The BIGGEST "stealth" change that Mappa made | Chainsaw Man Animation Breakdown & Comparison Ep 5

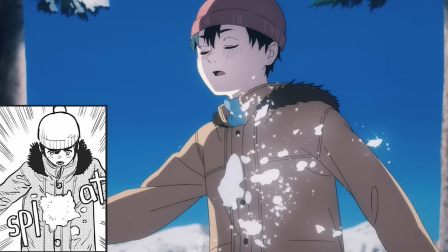[4:05]
There does seem to be more houses in the background in the manga, but little things aside, Aki's final moments with his brother were very faithful.
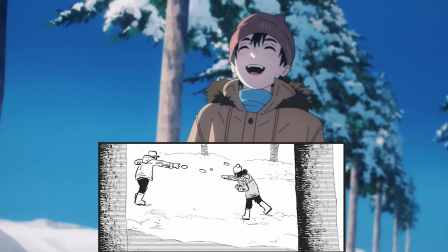[4:12]
Even if Aki doesn't say as much, he enjoyed spending time with his brother. If he didn't, then he wouldn't have agreed to continue playing with him after he got his gloves from the house.
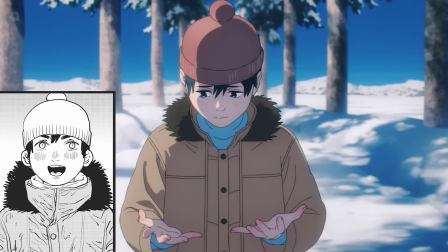[4:21]
One can only hope that Aki didn't feel too responsible for saying this to his brother, because these words came from a place of love.
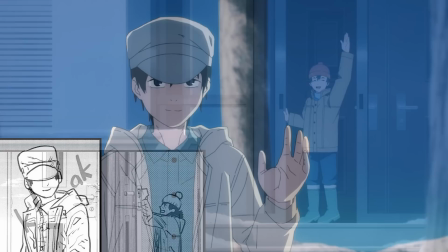[4:28]
There's no way he could have known what was about to happen, and at the very least, I'm glad that Mappa had Aki wave goodbye to his brother before it all happened.
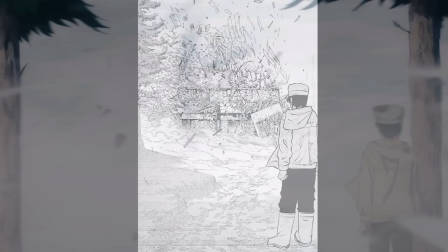[4:36]
You can only imagine the sort of trauma that would cause someone at such a young age, and I'm sure there were an insane amount of others that went through similar scenarios.
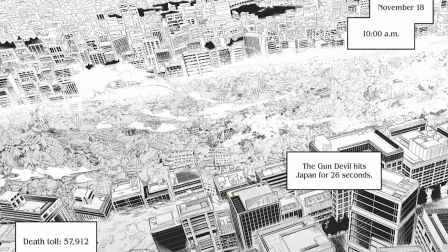[4:45]
Interestingly, the manga actually contains some country-specific numbers as far as how many were impacted and for how long to further understand the scope of it all.
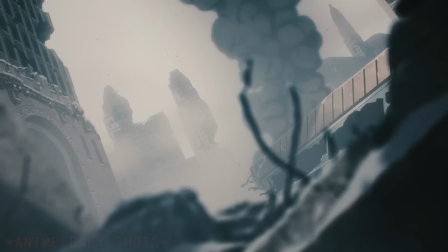[4:53]
But even then, the final tabulation that Makima gives us is plenty jaw-dropping enough.
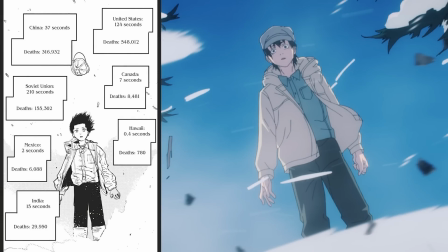[4:58]
For that amount of death to happen globally within five minutes is an insane thing to wrap your head around, much less for those who were actually there to witness it.
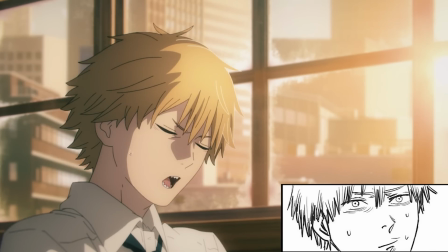[5:06]
Quite the atrocious story Denji just heard. It likely didn't include what happened to Aki during that time, but despite understanding the sheer scope of death that this thing can unleash,
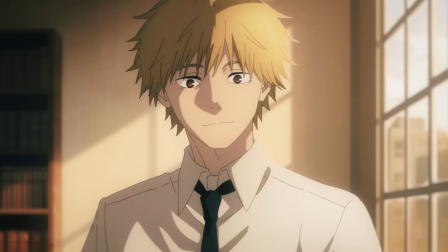[5:15]
I'd have to give respect to Denji for agreeing to set his sights on it.
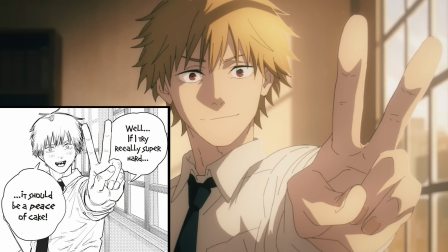[5:19]
Again, his motives may be a tad warped, but now he's got the same goal as Aki, who as we can see has been at this goal for quite a while now,
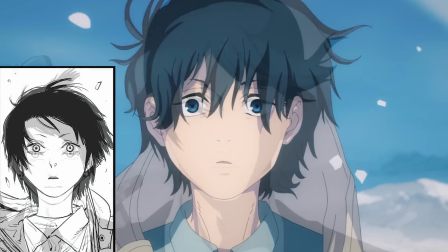[5:26]
collecting pieces of the gun devil over and over again so that he can get closer to the thing that killed his family.
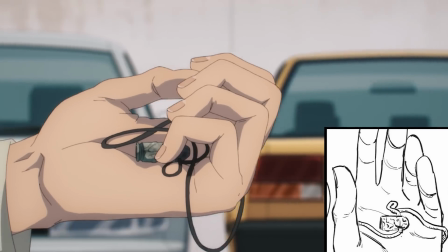[5:31]
Pretty handy that these bits can be used to figure out which devil is gun-powered or not, Like the devil that has apparently held himself up at a nearby hotel,
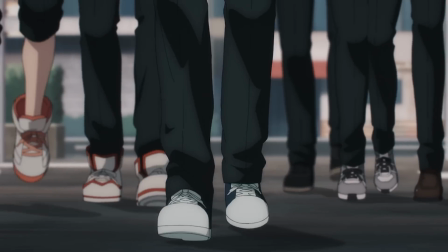[5:39]
killing multiple civilian devil hunters in the process.
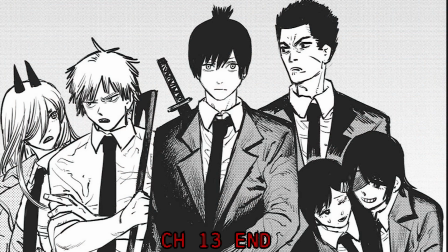[5:42]
It's when the true devil hunter pros pull up that we'll end out chapter 13 and move into chapter 14 where Aki continues to babysit his devil duo.
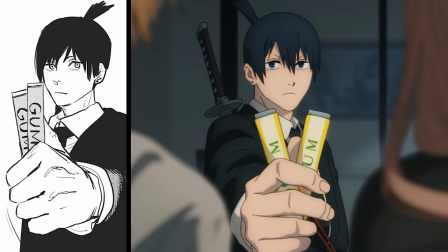[5:50]
Getting these two to capitulate is quite the annoying thing for Aki to deal with, but in the end, it seems they can be house trained just like any other pet.
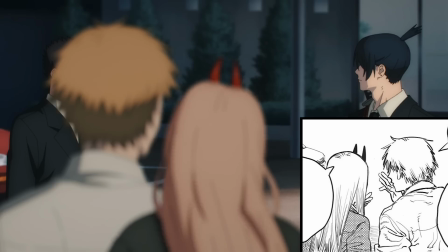[5:57]
Who would have thought some gum was all it took to win them over? Kind of surprising Aki didn't just beat the respect into them after whatever in the hell they did to him that morning.
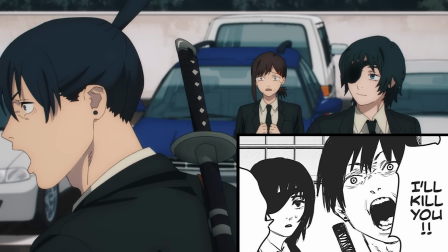[6:05]
I can only imagine what a prank by devils would look like, but Gum really isn't that much of an encouragement to Denji.
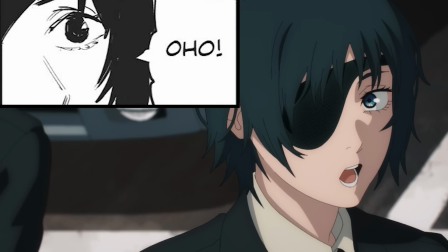[6:11]
No, he needs a little more on-the-spot motivation, and Himeno here has just the reward in mind for this mission.
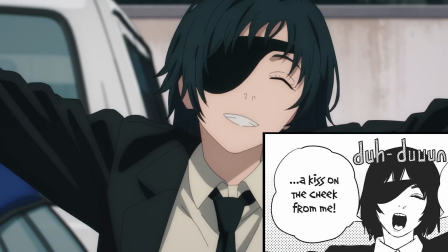[6:17]
Quite the surprising offer, and we already knew how Denji would react to it,
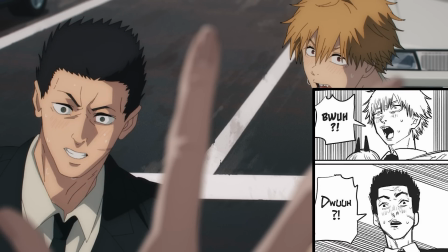[6:20]
but now we can start getting a little taste of how Himeno's teammates deal with their leaders carefree personality.
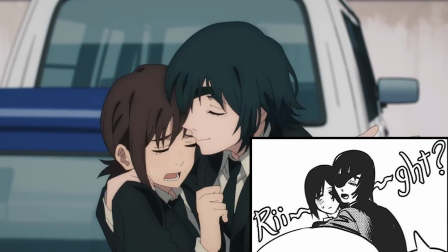[6:26]
Their dynamics are definitely a lot different from the trio we usually follow.
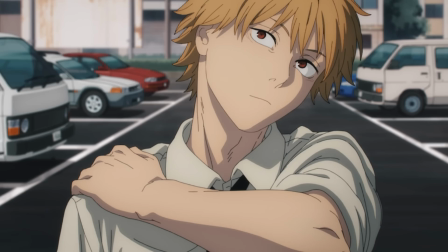[6:30]
In a past life, Denji sure as hell would have taken Himeno up on this offer, but after everything he went through with Makima, you remember that he's already got plenty to work for.
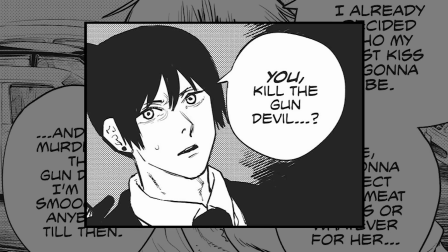[6:38]
Now normally I won't mention little reactionary lines that don't get brought over, but this manga-only one from Aki is interesting because without it,
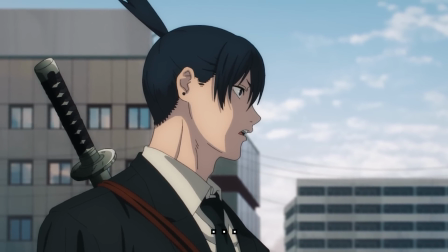[6:46]
it's left up to interpretation as to how he takes this proclamation of Denji's. He almost looks more shocked this time that someone could be so adamant about killing the gun devil.
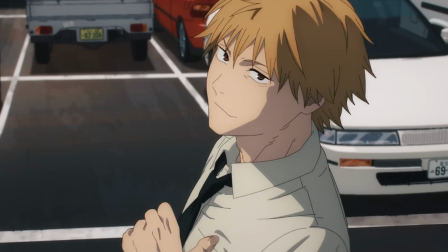[6:55]
Or maybe he's just shocked that he knows Denji was referring to Makima at this point. But regardless of those proclamations,
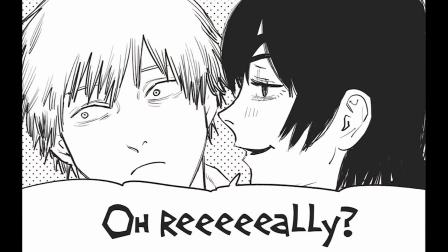[7:01]
this woman has some manipulative skills of her own to exercise and decides to double down on her offer after seeing Denji's initial reaction.
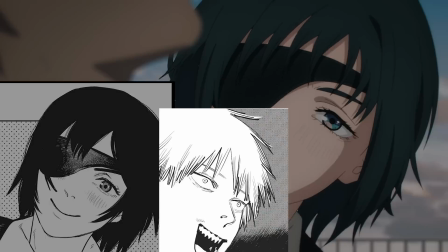[7:08]
Sure enough, all he needed was just one little extra push, and based on this face, I think he fell for it hook, line, and sinker.
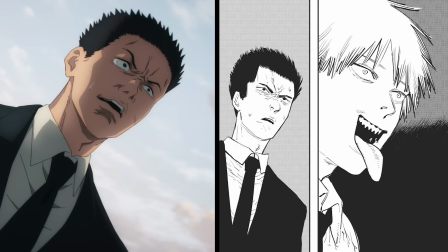[7:15]
This face doesn't appear at this point in the anime,
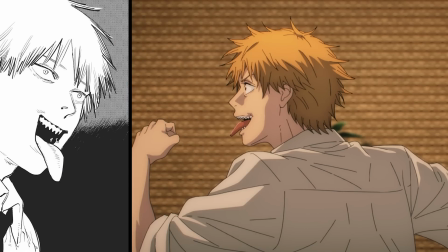[7:17]
rather it's held and preserved for when it comes time to animate Denji and Odd Eye's vicious and goofy walk through the inside of the hotel.
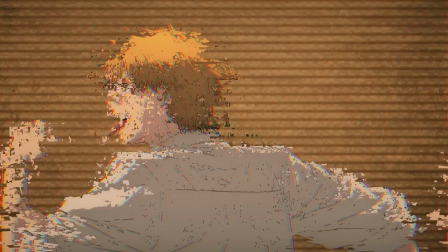[7:24]
I love how Mappa animated this, it really contrasts the wild nature of Denji and the stick up his butt mentality of Odd Eye.
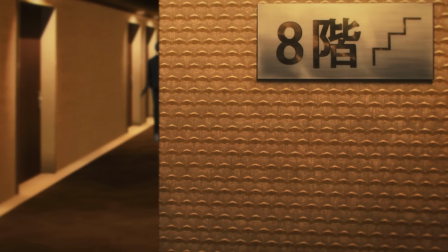[7:31]
Seems like the anime clarified that from the moment we cut to the inside of this building, they're already on the 8th floor.
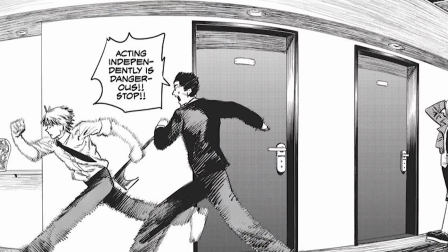[7:37]
And since we're obviously gonna be here for a while, let's talk about the approach that Mappa took for this place.
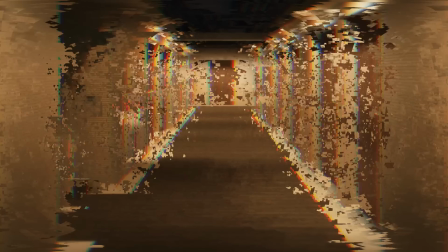[7:42]
Ignoring how intentionally off-kilter these shots are framed, I think what really sells these scenes the most is the post-process lighting.
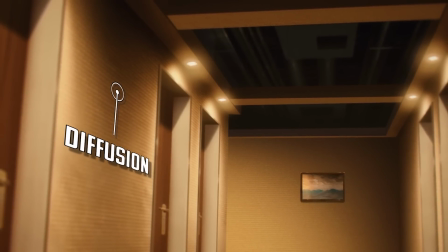[7:49]
Most indoor shots for any anime are CGI anyways, so baking in diffusion would logically be the next step to add that extra contrast punch to the scene.
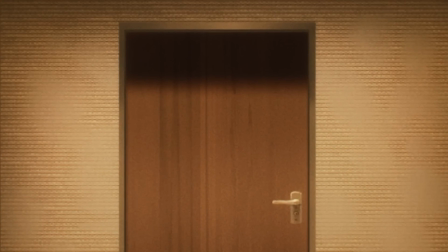[7:58]
Despite how simple the floor plan of this place is, it's spruced up with textures that have just the right amount of complexity to them, and the ceiling adds a ton of extra depth on top of that.
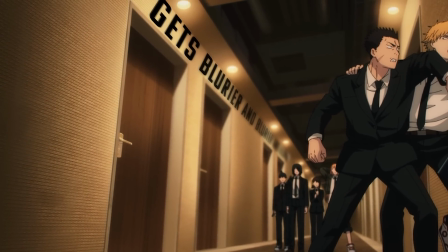[8:07]
On top of the depth we usually get from the consistent borders outside of the focal point.